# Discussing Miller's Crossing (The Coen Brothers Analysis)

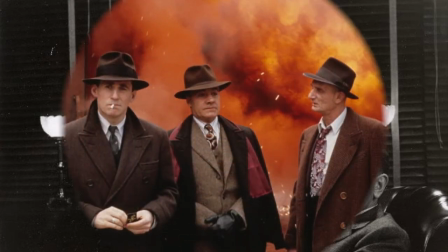1650s
what's inherently non-romantic it like they romanticized uh
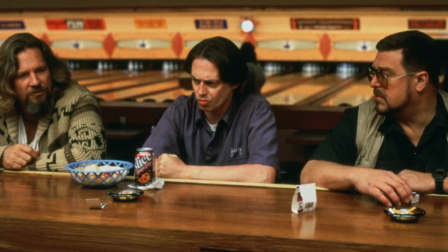1657s
suburban life yeah I mean the big Lebowski they they romanticized
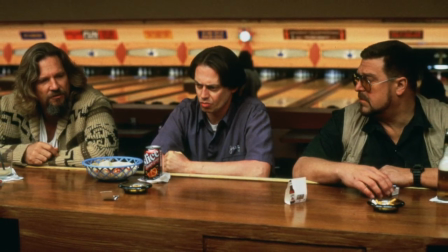1663s
bowling alleys like they take the the normal parts of American the American
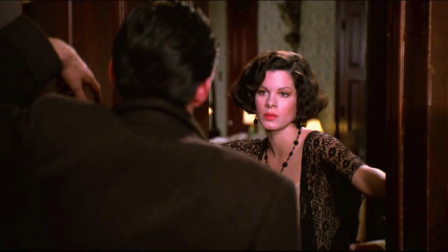1669s
fabric and they make it very interesting and the part of the american fabric that miller is crossing is romanticizing is not necessarily historicity or like historical narrative it's our ideal idealized forms of history and like we think about history from the perspective of
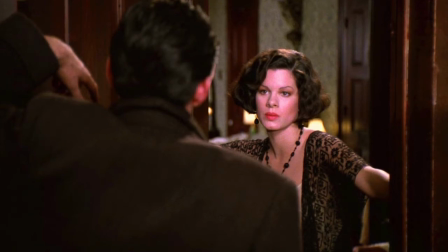1685s
popular culture we think about gangster movies and film noir movies and that's what they're romanticizing but they're telling you it through with modern speech and a modern tongue and like modern
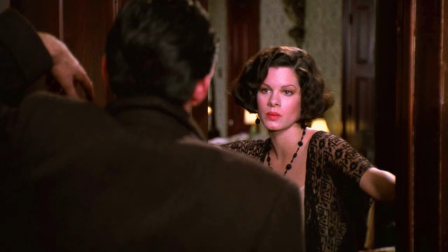1695s
techniques and it's really just fascinating it's almost like they're uh they're showing a comfortable side with it because they're not unwilling to be comedic about it oh no not at all i mean life is absurd too
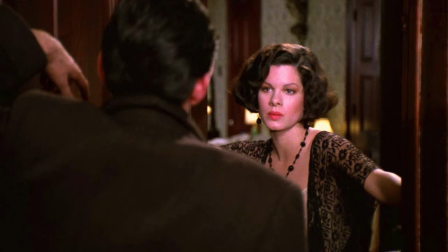1708s
if they're striving for any amount of realism that's totally fine and then and like i said they're self-aware they're aware that this that people say rumpus 20 times they're aware that people say hi-hat 20 times that the violence is extremely
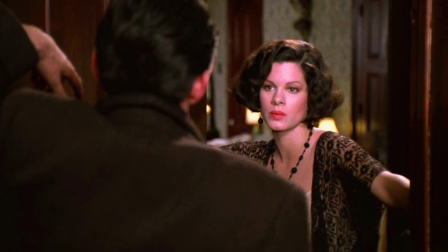1722s
overdone in this film like we mentioned the scene with albert finney uh leo going crazy on the intruders with a machine gun he shoots that dude with a machine gun for 30 seconds not exaggerating yeah yeah that was that was really weird sam raimi's uh nice little cameo as like it's like the
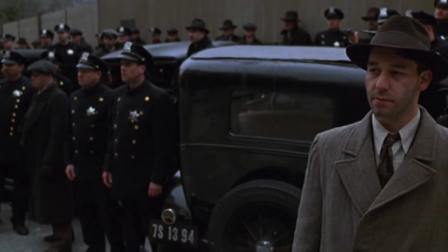1741s
trigger happy cop outside he he also like shoots like crazy like two gunning it
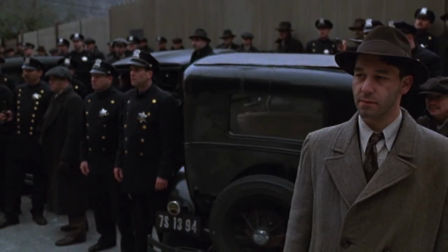1746s
yeah stuff it is and then they pull out the giant gun yeah
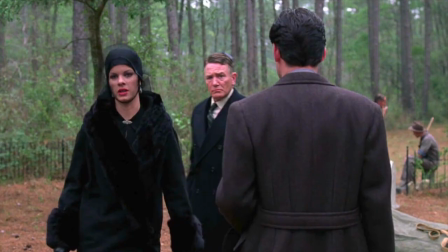1751s
there was a lot of things that honestly looked like they were almost out of a parody yes it's but it was sincere it shot in such a way where it's like
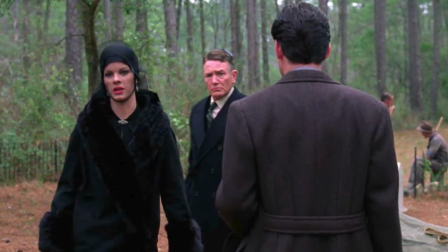1762s
it's not parody it's yeah the camera was so good in
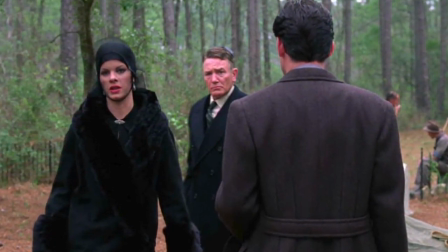1767s
this so good and super dynamic camera depth of field choreography and
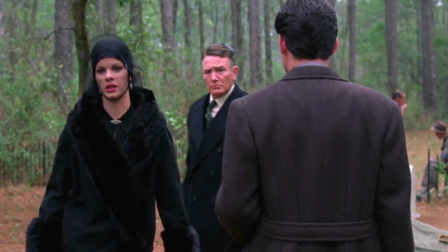1772s
the way that it would like it was a super responsive camera i really
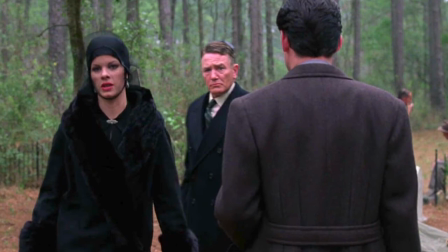1777s
definitely definitely liked it and you mentioned um fargo and and you implied uh francis mcdormand uh married to a cohen and she even appeared in this for a second
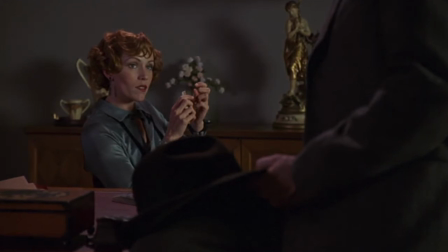1788s
it's always nice seeing francis mcdormand um but like their ability
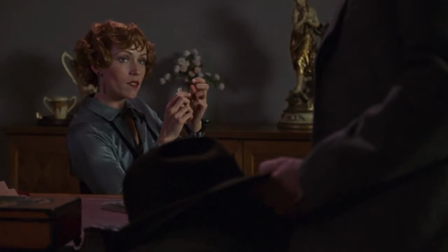1794s
to like going back to the parody thing uh they're they have
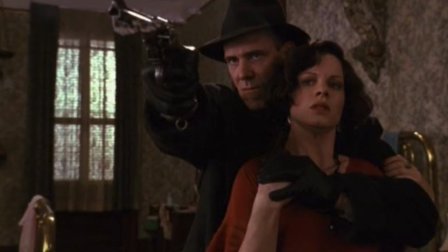1800s
a really good ability to almost show you how absurd something is without
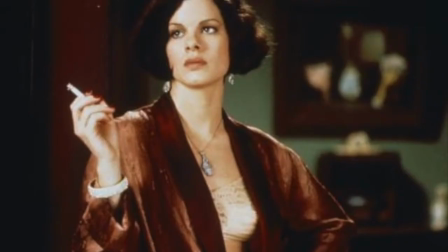1806s
um basically without zooming in on it they just present it
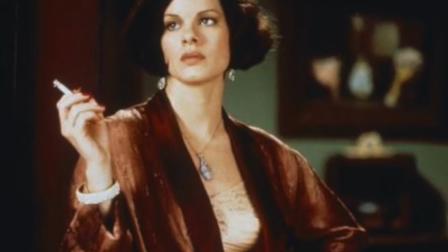1812s
to you and it's like you yourself are telling yourself that it's absurd as opposed to the movie exactly
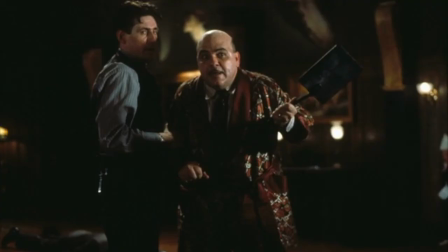1819s
outright the only scene i can remember yeah the only sequence i can remember an aggressive dolly in was uh the scene where casper is killing a thing and since that aggressive, kind of invasive camera technique is only used in that one scene,
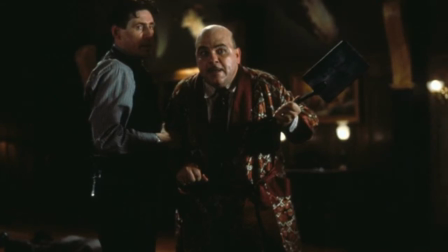1836s
which is also a pretty eye-opening scene of why Johnny Casper is even a mob boss in the first place, because he seems so ineffectual, and in that one scene he just loses his fucking shit and kills the most sinister figure in the entire film with a shovel.
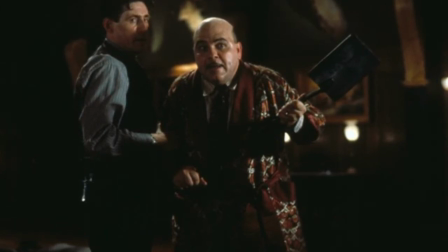1851s
Like I said, the camera is really expressive and responsive, and it doesn't force these ideas down your throat. That's the only time where it does, but that's because it's responding to, like, the revelation that Johnny Casper is a bad motherfucker.
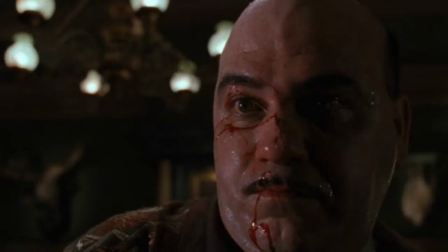1866s
It was kind of great because it was like, it almost felt like it should have been off, but it wasn't off because it was just adding to the tension and how awkward the whole situation was.
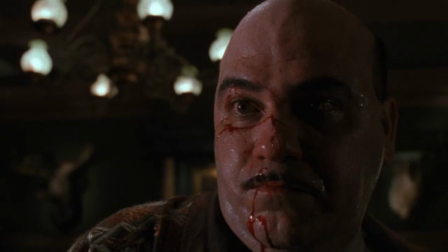1879s
Because the camera felt tense, but also awkward. Exactly. And then the scene itself was tense and awkward.
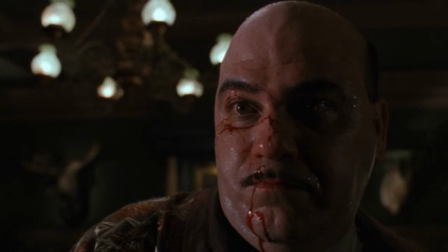1886s
Well, because it was trying to, they talk so much about angles, about Tom Regan finding his angle and knowing every angle in a situation. Tom Regan was having to regroup in that scene because everything fell apart for Tom there.